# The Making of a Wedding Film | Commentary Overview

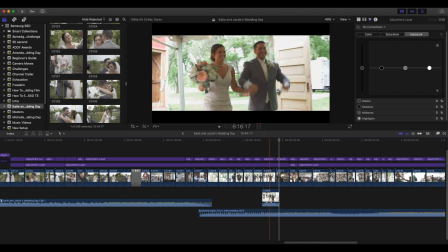1766s
could have just made this audio itself, but I didn't feel like detaching the audio. It's underneath those clips, so it's fine.
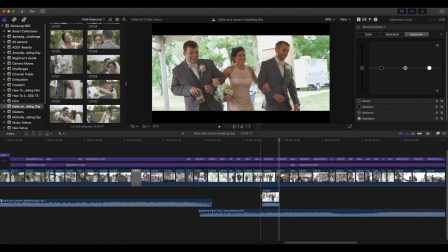1772s
So made sure to fade in that audio.
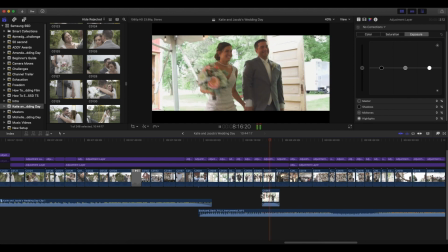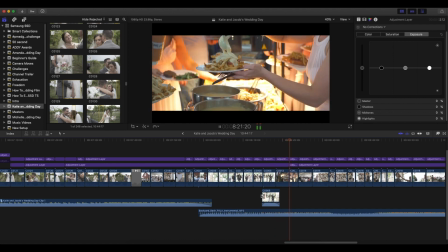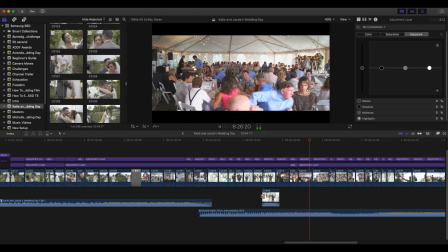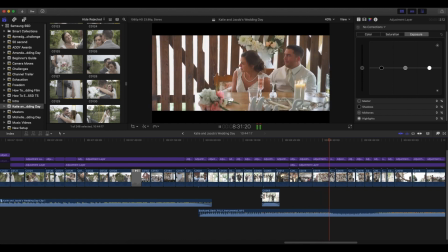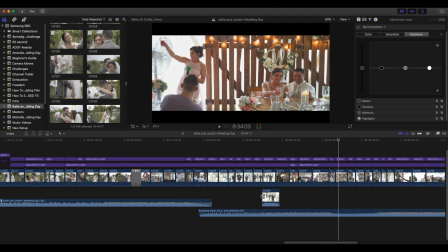1794s
If you can get some good reactions of the couple, that's always really helpful.
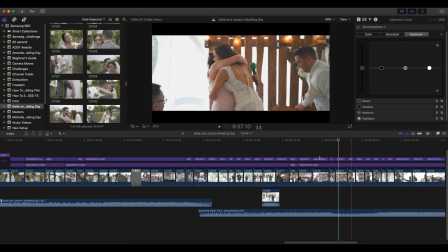1799s
So I was switching between those two shots. So it's not like I didn't crop this in or anything.
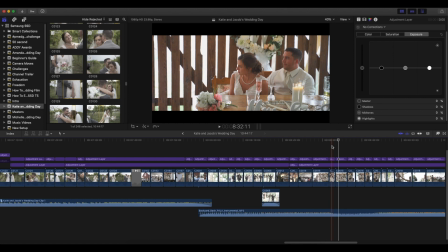1804s
Like I specifically zoomed in to get some reactions because I could tell she was starting to get a little bit emotional. So make sure you're keeping your eye out for that. And then by the end though, I wanted to make sure that I had everyone in view so I could see them all raising their glasses.
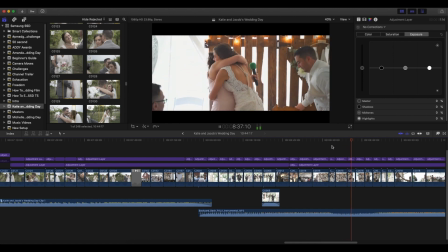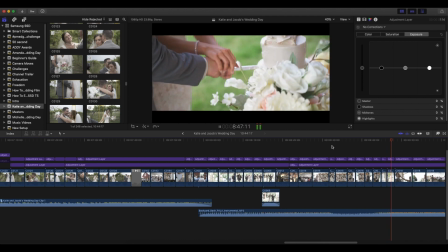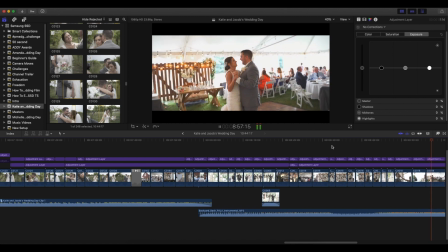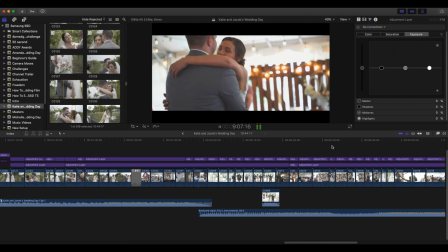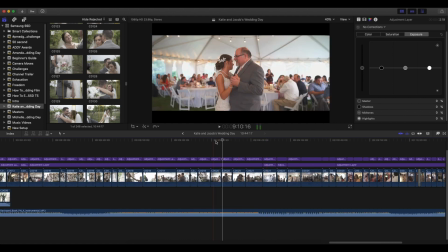1858s
I really like this movement. So if you're using a glide cam or something, I like spinning with whoever's dancing.
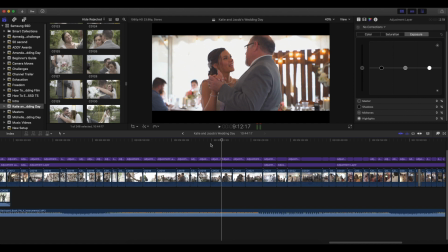1871s
It's like the couple isn't really moving a whole lot, or whoever's dancing in the middle there, but the background's moving a lot. So that parallax movement, one of my favorites.
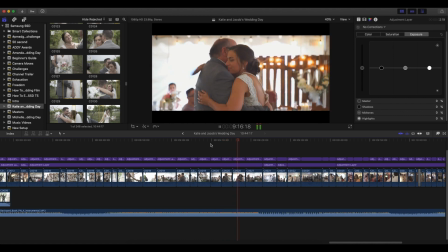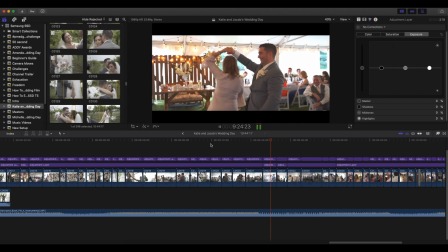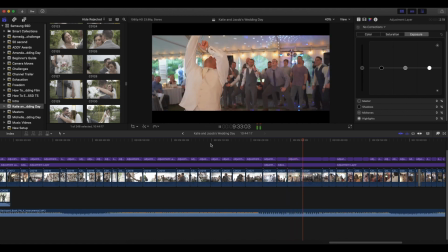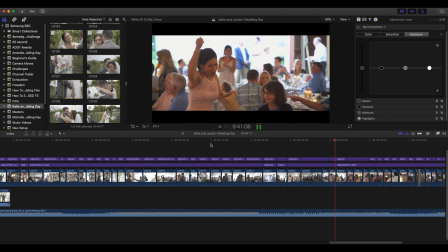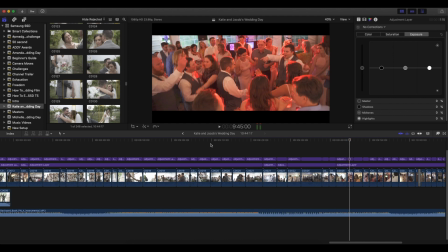1911s
Candid interactions, candid emotions, candid celebrations, always really good things to try to capture. Like it wasn't a planned thing, it wasn't something that I directed, it was just something that happened.
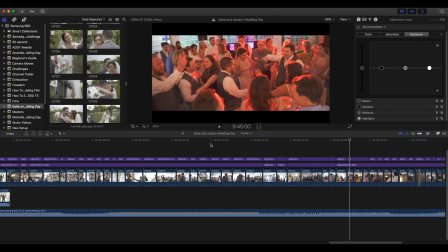1925s
So keeping your camera rolling during moments of the day is really, really helpful to capture that emotion. Kind of even the in-between moments, there might be some fun interaction. Some couples have a lot more of that than others, so some couples I've had in the past as well,
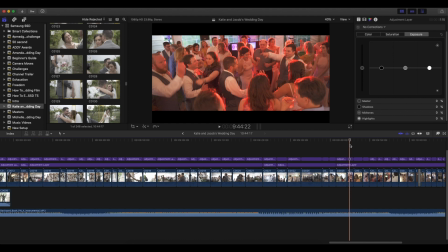1942s
like they'll just be hanging out waiting for photos to be taken, and they're laughing, smiling, giggling with each other. Just be on the lookout for that, and don't just be like, okay, yeah, they're hanging out. Hey, get a shot of that. You can put that in the video.
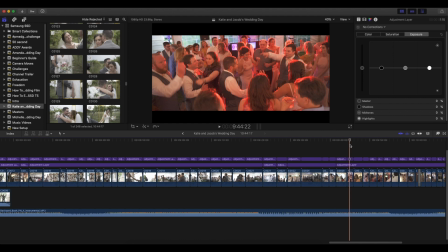1956s
That's a great thing to get in there, to get some really raw, real, genuine emotion that is not staged or directed.
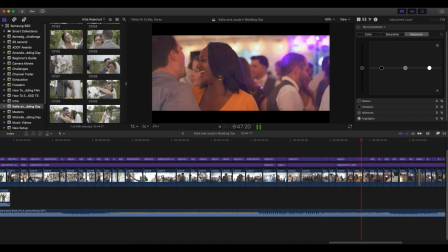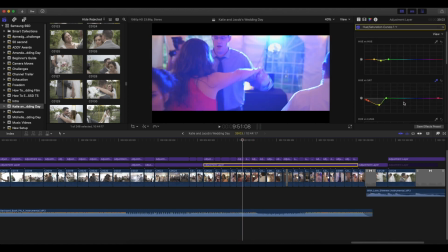1970s
Let's look at our color correcting / grade here. So you can see it was very yellow before.
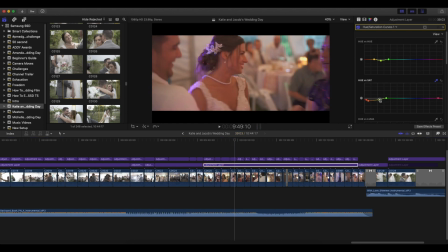1977s
Like I had to go way down with the yellow and the red.
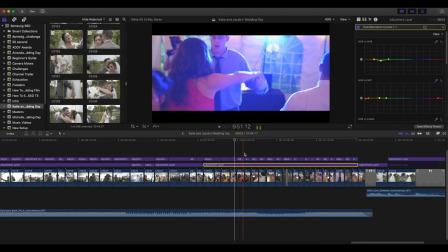1984s
Like people were pretty red, pretty yellow.
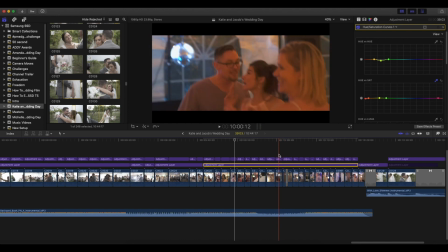1990s
Like their skin was very orange. Like this is pretty good. Yeah, because the light right overhead is a yellow tungsten light.
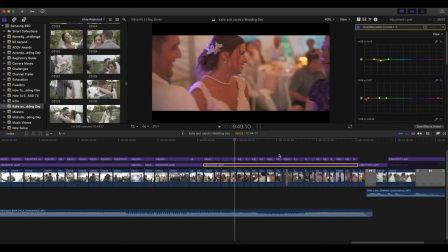1998s
So if we go back, I'll show you what the color grade looks like.
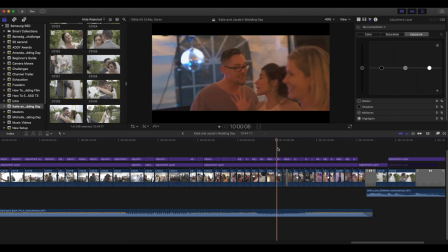2003s
There you go. So instead of that orange, it's that skin tone color instead.
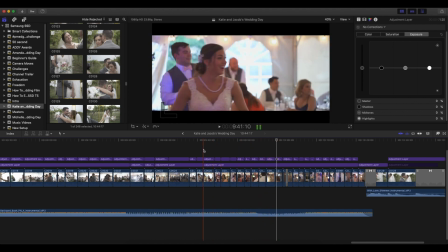2008s
I try to get ones that had kind of those flares and the foreground and stuff. So let's go back through and check out the dancing.